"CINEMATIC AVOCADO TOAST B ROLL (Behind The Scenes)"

Welcome back to a new era, guys. Anuj here, and in today's video, we're actually going to shoot avocado toast, which is one of my favorite recipes. And if you like the video you saw, make sure to like and subscribe and stick around till the end because I'm actually going to show you how you can make this avocado toast yourself.
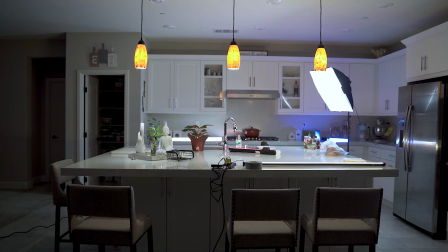[0:53]
Anyway, let's get right into it. So as you can see, this is our whole lighting setup over here. We're going to be focused on the corner right here. So if you follow me, actually, we're gonna start off with this softbox.
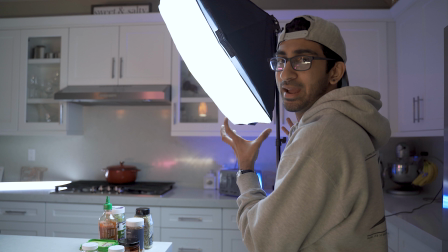[1:06]
We have like this quick little $40 softbox from Amazon that my girlfriend wonderfully gave to me.
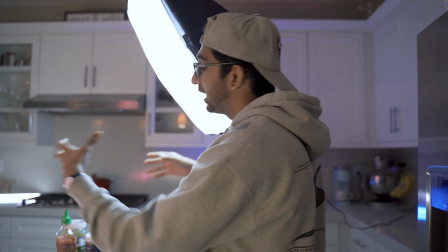[1:11]
So yeah, this is gonna light up the scene really nicely, at least in terms of the subject and the avocado toast.
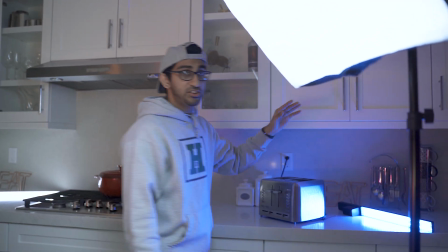[1:16]
And moving on back here, we actually have some RGB lights. We have a blue one set back here.
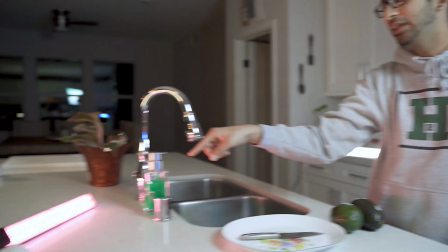[1:21]
And if you look over here, we actually have a pink one. And that just so it gives it a little bit of a tone.
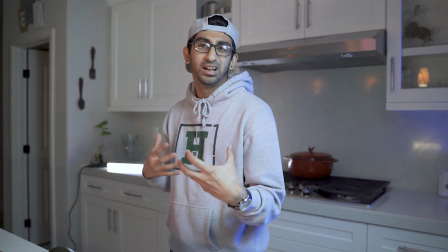[1:27]
It just gets a little bit of a more, ambient lighting.
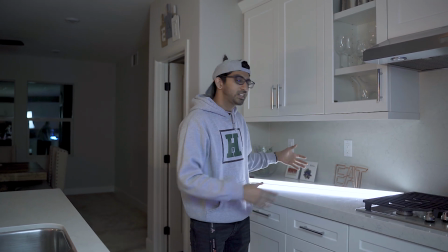[1:30]
And then back here, we actually have this tube light from Quasar, just to kind of make the background look a little bit more interesting, and another one to help light the whole,
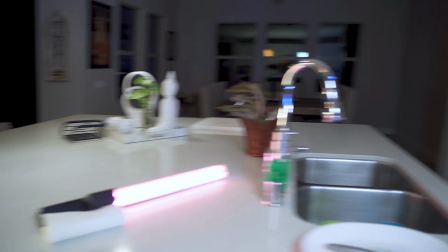[1:38]
process overall from the front, just at a warmer tone. So yes, that's basically our lighting setup. By the way, if you want to check out these lights for yourself, there's actually going to be a link in the description below. And I just wanted to let you guys know that for these types of shoots, you really want to plan these things out. You want to talk about what lens you're using for what shots. You want to try to have the composition ahead of time. And then also, you really want to know what transitions you want in between shots, because that's just going to make the process efficient. And it's probably going to look a lot better than just freestyling all your shots and hoping that they come together in the end. Anyway, let's actually talk about the first shot that we're gonna take. We're actually gonna capture our opening shot with the 85mm lens, and we're gonna have it capturing Nargis walking in on the production set. And so the reason we're using the 85mm lens versus something a lot wider is because we don't want to capture too much of the set. We really want to capture the atmosphere and vibe she's in. Also, quick tip, foreground is overpowered. So what we're gonna do is actually use the 85 to shoot through these and make the intro shot a lot more interesting. Let's check it out.
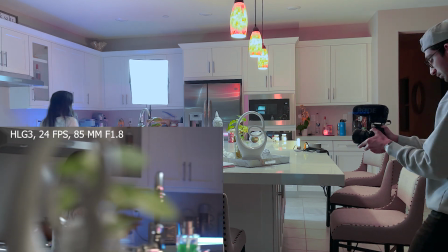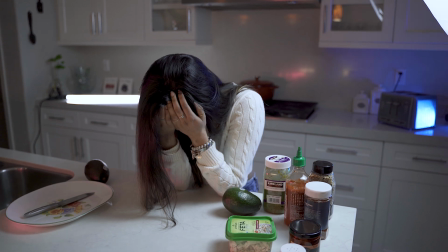[2:52]
All right, so this is gonna be our model Nargis. And as you can see, she is very capable and yeah. Anyways, let's move on. For the rest of the shots, we're actually gonna be using the Tamron 28-75, and that's because we're gonna be doing a lot of cool detail shots. We're gonna be working with the toaster, the cupboard, the plate, the avocado, throwing the avocado, and things like that. So anyway, let's get right into it.
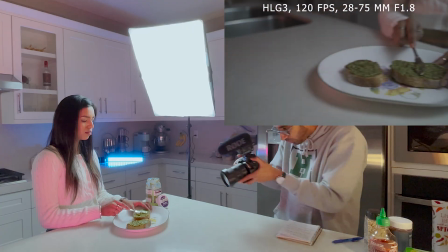So while Nargis is setting up our next shot, I wanted to tell you guys about what frame rates you should be shooting at. So for these kind of B-roll sequences, you really want to be shooting at higher frame rates. So we're talking about 60 FPS, we're talking about 120 FPS. And also your shutter speed should be double that. So if I'm shooting 120, which I am, I should be shooting 1/240. And the reason for that is because you want to have natural motion blur in your movement, and it just makes things look a lot more realistic and appealing. Another thing that's probably useful to note is that I actually like to shoot in the color profile of HLG3. The reason for that is because I think HLG3 works best for me in low light situations such as this.
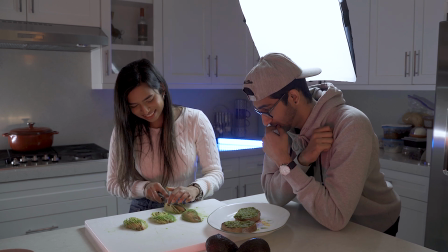[4:11]
Back to the scenery. Scenes. I want to eat one. This is looking so incompetent.
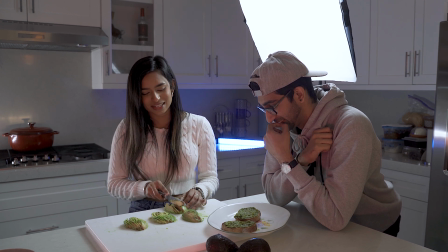[4:18]
Like, I don't know how to fucking cut an avocado. This one's better though. It's just like, very the mushy. slices are actually coming out. No, the other ones are too, but I'm trying to force them so he can get a shape. You know what I mean? Yeah. He wants a shape of the video, but like, what is this?
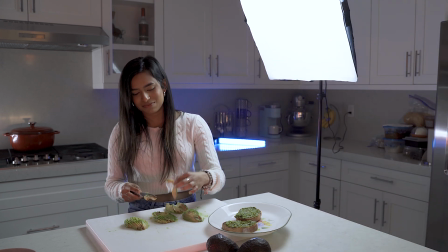[4:28]
This looks like... Yeah.